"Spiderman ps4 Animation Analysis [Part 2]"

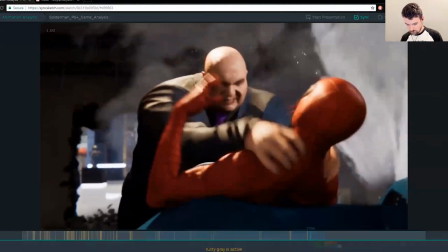501s
I think the main problem is, again, the spacing here.
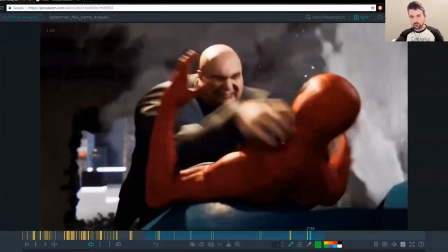506s
If you want a grab to hit hard, you have to have broad spacing coming into the impact, and
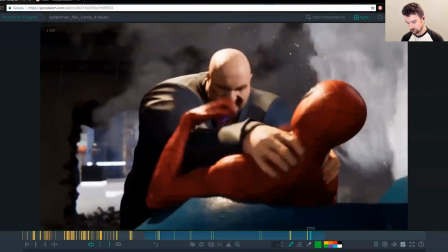515s
that will allow it to hit. The other part of this that will help this to work is Spider-Man's reaction to it. So right now I feel like this Hulk of a man like grabs him,
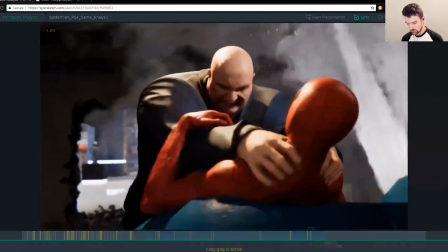529s
and then Spider-Man's just kind of like, that's nice, thanks for grabbing my throat.
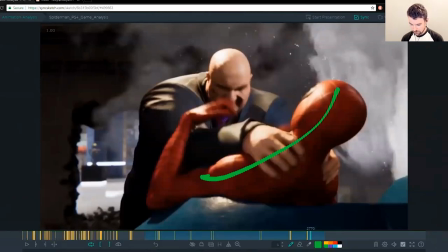536s
It would be so awesome if we went from this shape, and then when he got grabbed, we went into that, a curve reversal.
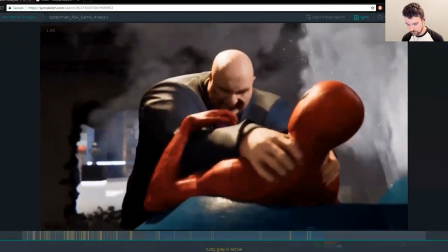544s
This is like a posing problem, a breakdown problem, like going into this.
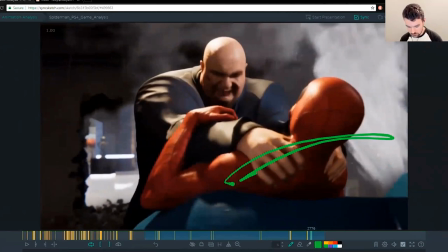549s
And then there's that recoil there. You can come back up into this position.
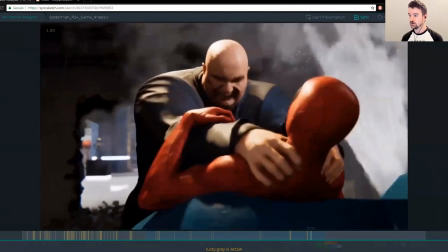555s
Not a ton of work. It's just thinking about that impact, making that stronger, and using the body of the two characters to sell it.
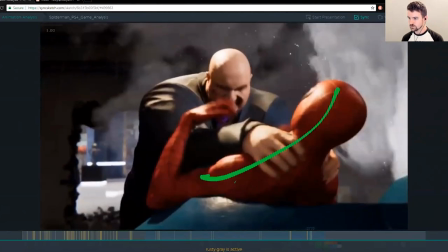564s
And, that also gives you somewhere to go for the spacing to overshoot with his hands, to be like coming in really fast. Like there's a big jump here for the hit, and then you overshoot pushing his body down, and then you kind of settle back into this.
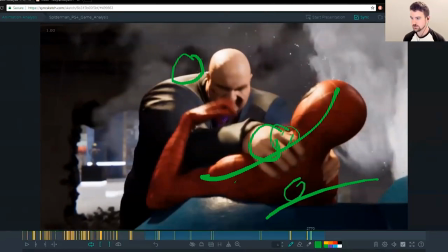583s
You know, it's kind of extreme with my drawings, but hopefully you get the idea.
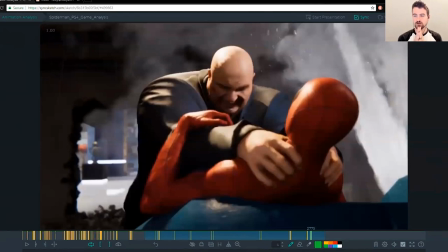589s
Often I find too, when I'm trying to tweak my animations to make them better, I'll say, oh, yeah, I need to add more shape change for the spine. And then once I add that in there, I'm like, oh, these hands don't feel right at all.
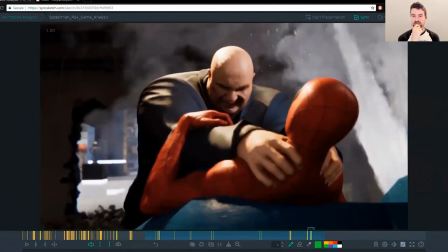603s
Like it makes those problems even more obvious, because it's like the main part of the action now feels good, but the rest of it doesn't connect. And you start looking at the other parts of the body that you can use. And so what you might do in those cases is have him like really get plastered back with his hands.
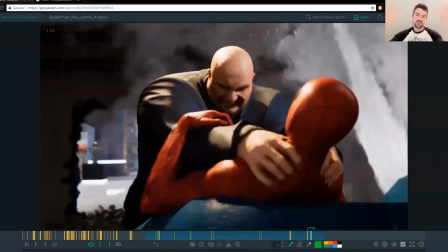621s
They're just delayed a little bit. And then they really snap forward to try to get a hold of this guy. And we want the same feeling that Kingpin is supposed to have when he grabs him, right? Where it's like snap on to hang on to the guy. All right, let me ask you. Are the animation insights that I'm sharing in part two of this Spider-Man animation analysis helpful? Yes or no? Let me know in the YouTube card above or comment below. I'd love to hear what you think.
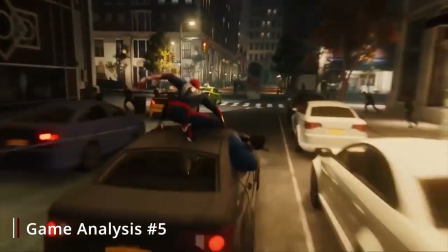648s
The last clip I'm going to cover tonight is this coolness right here.
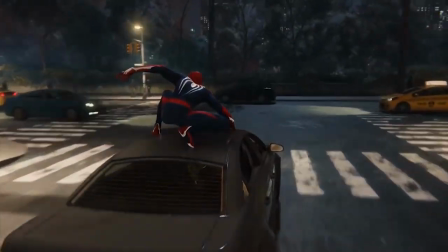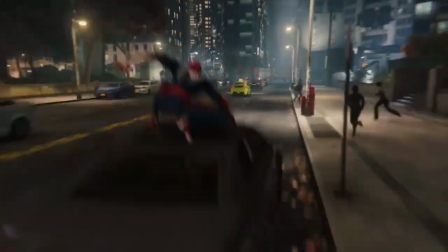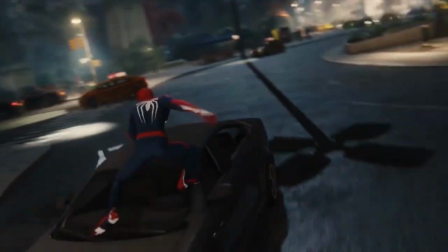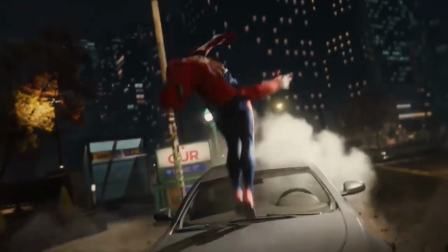668s
So again, this is an epic demo reel shot. Like if you had all this on your reel, it'd be so sweet.
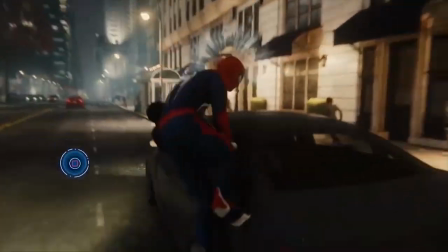676s
Obviously. Of course, you would never have this idea in the first place if you never thought of a character like Spider-Man, like we've been talking about all night.
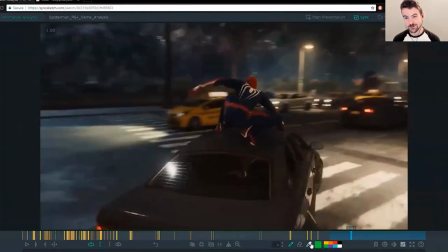685s
And you'll notice how we've transitioned again from this pose that you see again and again in a different way,
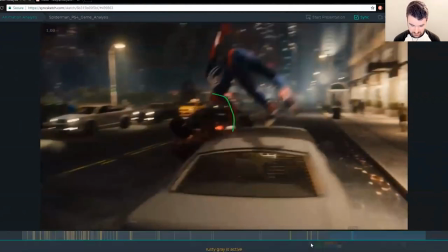694s
transitions into like a handstand, really letting the upper body lead the action because he's throwing his upper body weight into the spin handstand.
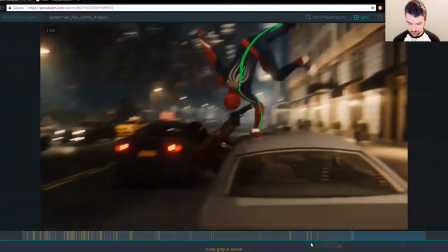705s
I bet you they looked at some gymnastic reference for this somewhere.
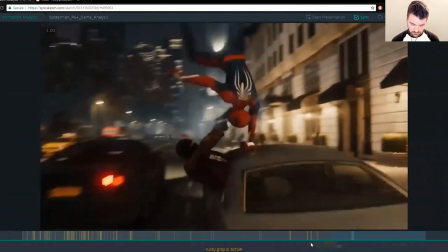711s
That's where they're getting this from. So we're getting to this shape faster. I just love the delay on the hips, how the hips are really like swinging like around like pendulum style for this.
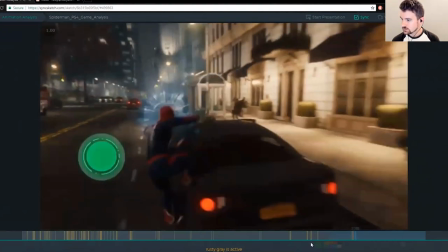723s
What would you do to like make a shot like this in the first place for your reel?
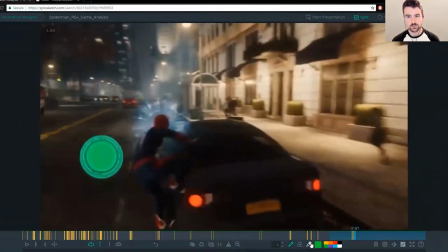732s
I would totally break it up into chunks like we talked about.
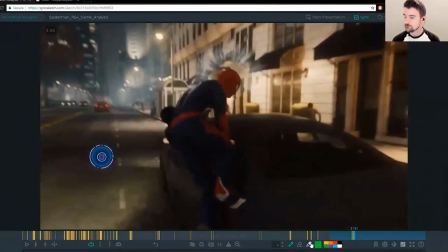738s
From this to this, you just spend like 2 weeks just figuring out how this works.
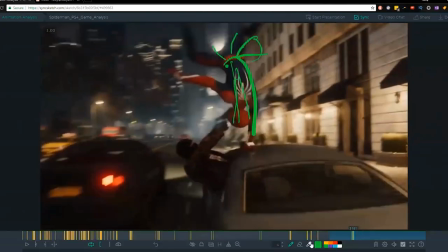746s
If it's so complicated to you, like you don't think you could do it, just break this down.
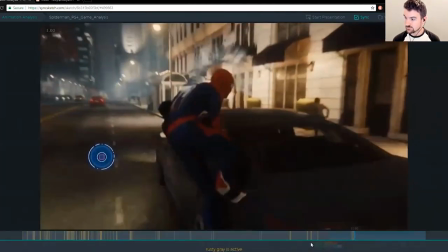752s
And then once you feel good about that section, figure out, okay, let me try this.
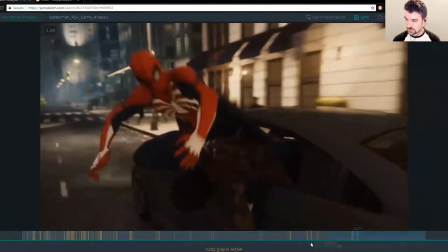761s
This is a bit cheaty actually, but it's like
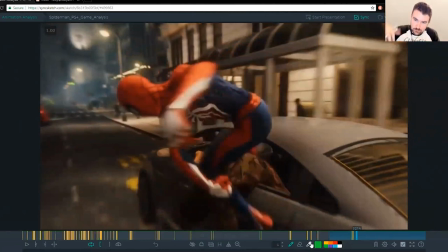766s
you could maybe make it a little more Spider-Man crawly where he like crawls over his chest, but I like it
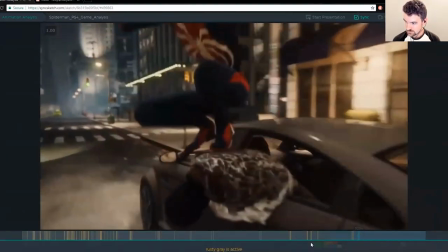776s
that he's like crawling on top of this guy into a squash.
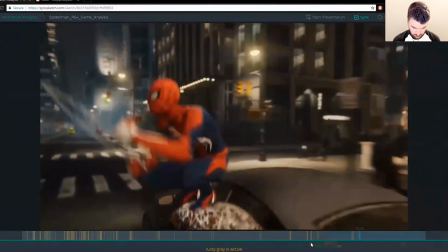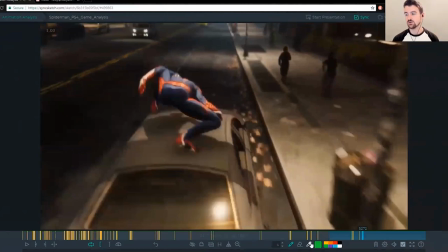785s
This to this would be, that alone would be a cool demo reel shot for an in-game animator.
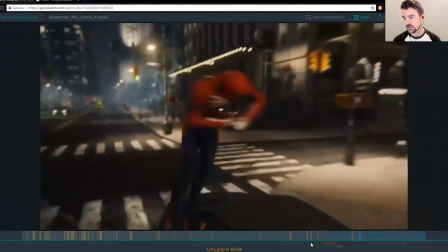795s
You know, working out this
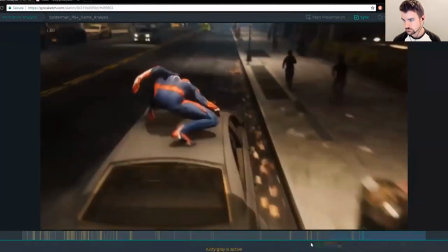800s
tumble back into the same pose again all day long.
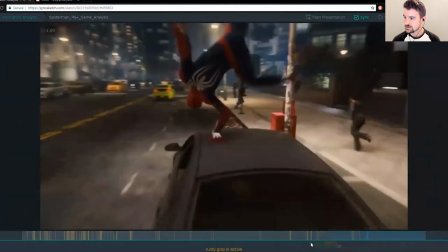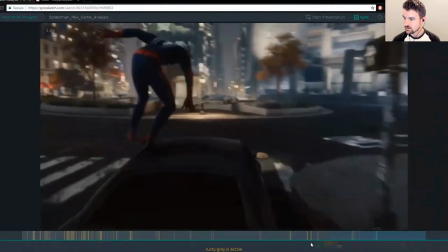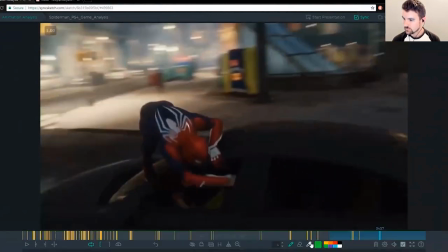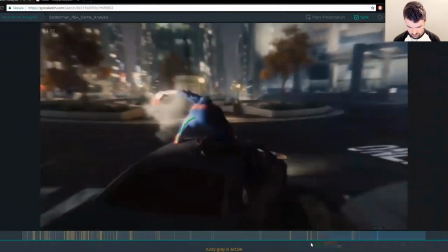823s
This also isn't that difficult. It's a hop almost, a squash to that stretch,
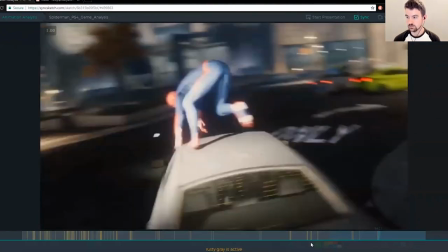836s
into that squash. It's just a hop forward with a little bit of a spin on it to get him into that position.
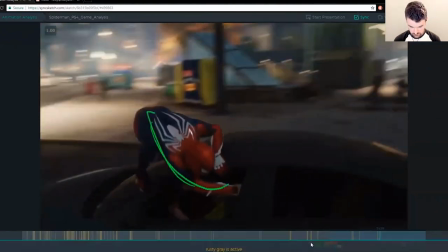841s
You get this reach. What I like too is how the hips are a bit straight and there's more twist here. You could exaggerate that a little bit. You could probably get the hips up a little bit.
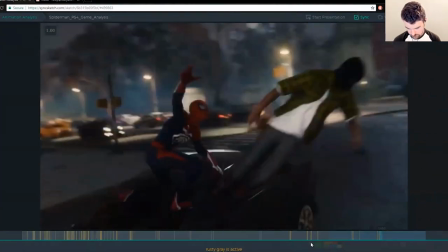858s
You could probably twist this more, but it works. And then he just tosses them out.
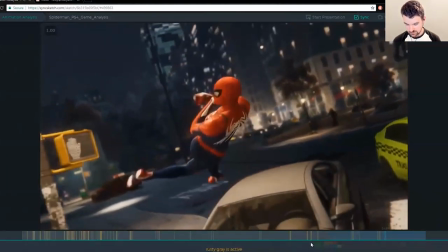864s
And this is your money moment right here.
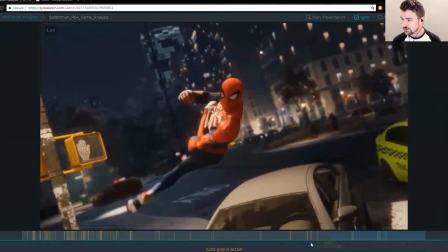869s
So again, how do we think of doing this in the first place? Well,
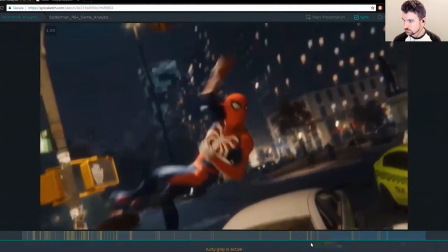876s
we want to hit this pose. We work from this pose backwards.
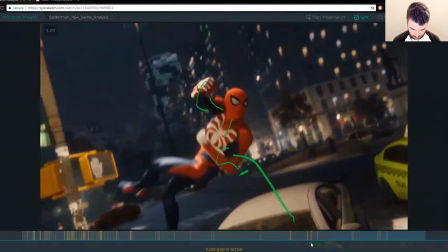885s
It's just a hop up with a twist on the hips from here.
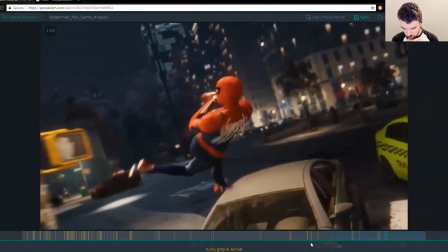899s
And then you do that time warp slowdown like we talked about earlier.
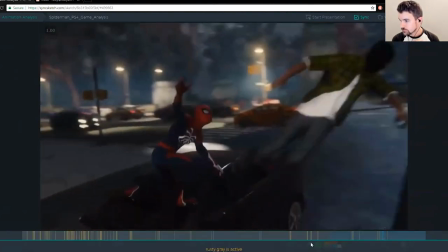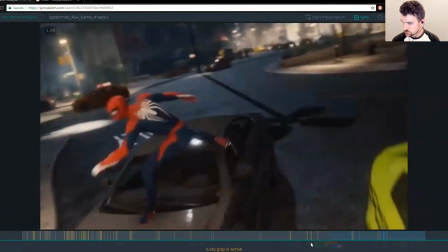908s
Working from this pose to this pose. And when I'm thinking about how do I make those poses connect,
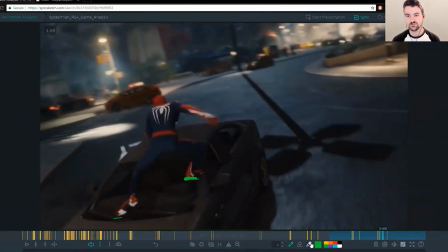916s
I really am thinking about how am I going to sell the weight between the feet so I don't have as many foot plant, like 50,000 foot plants. I want to do it in as few foot plants as possible. A, it makes them feel acrobatic and smooth. B, it's easier for me.
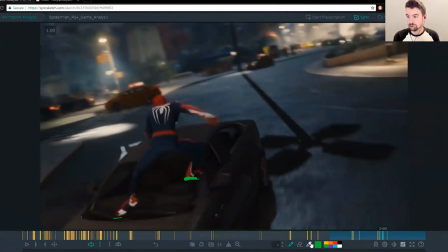932s
And it just makes it feel fluid and organic. So
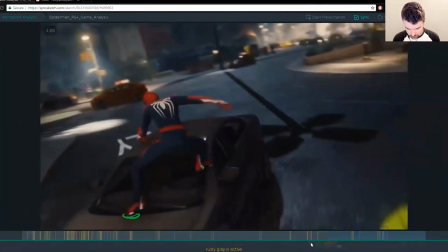939s
it's just one foot plant here to give him this stretch into a squash.
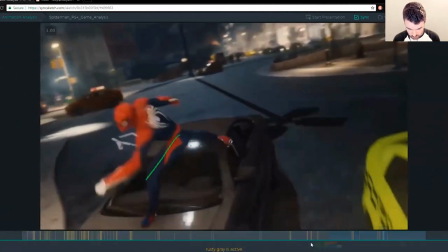946s
And you could have squashed more, actually. I feel like it would have been even better if we got that hip a little further over and that knee out.
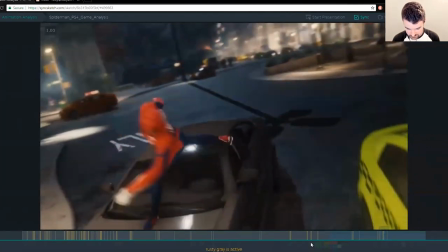956s
Because if like just stare at this hip and you'll see it doesn't go up and down a whole lot, but you still buy it.
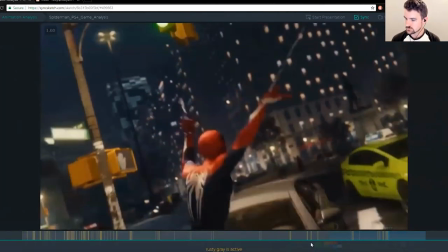966s
So the thing I want to point out here of why this still works is a lot of people would miss how the hips are involved here.
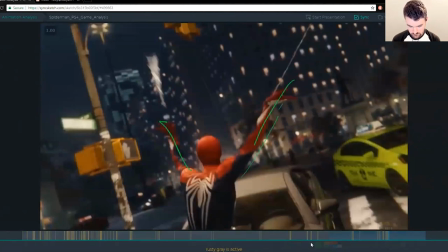975s
They would be so focused on getting this hand into play and having that work.
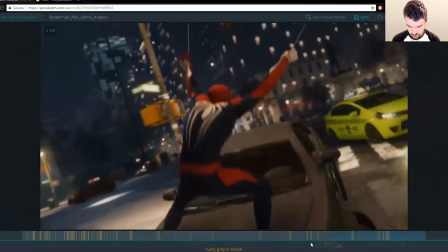979s
But the reason why this feels realistic is because of this bounce that's happening here.
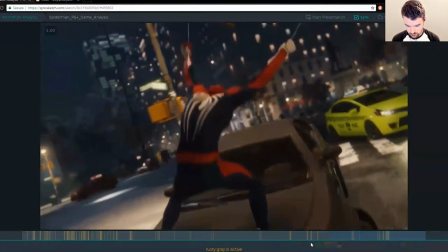985s
He goes down and comes up.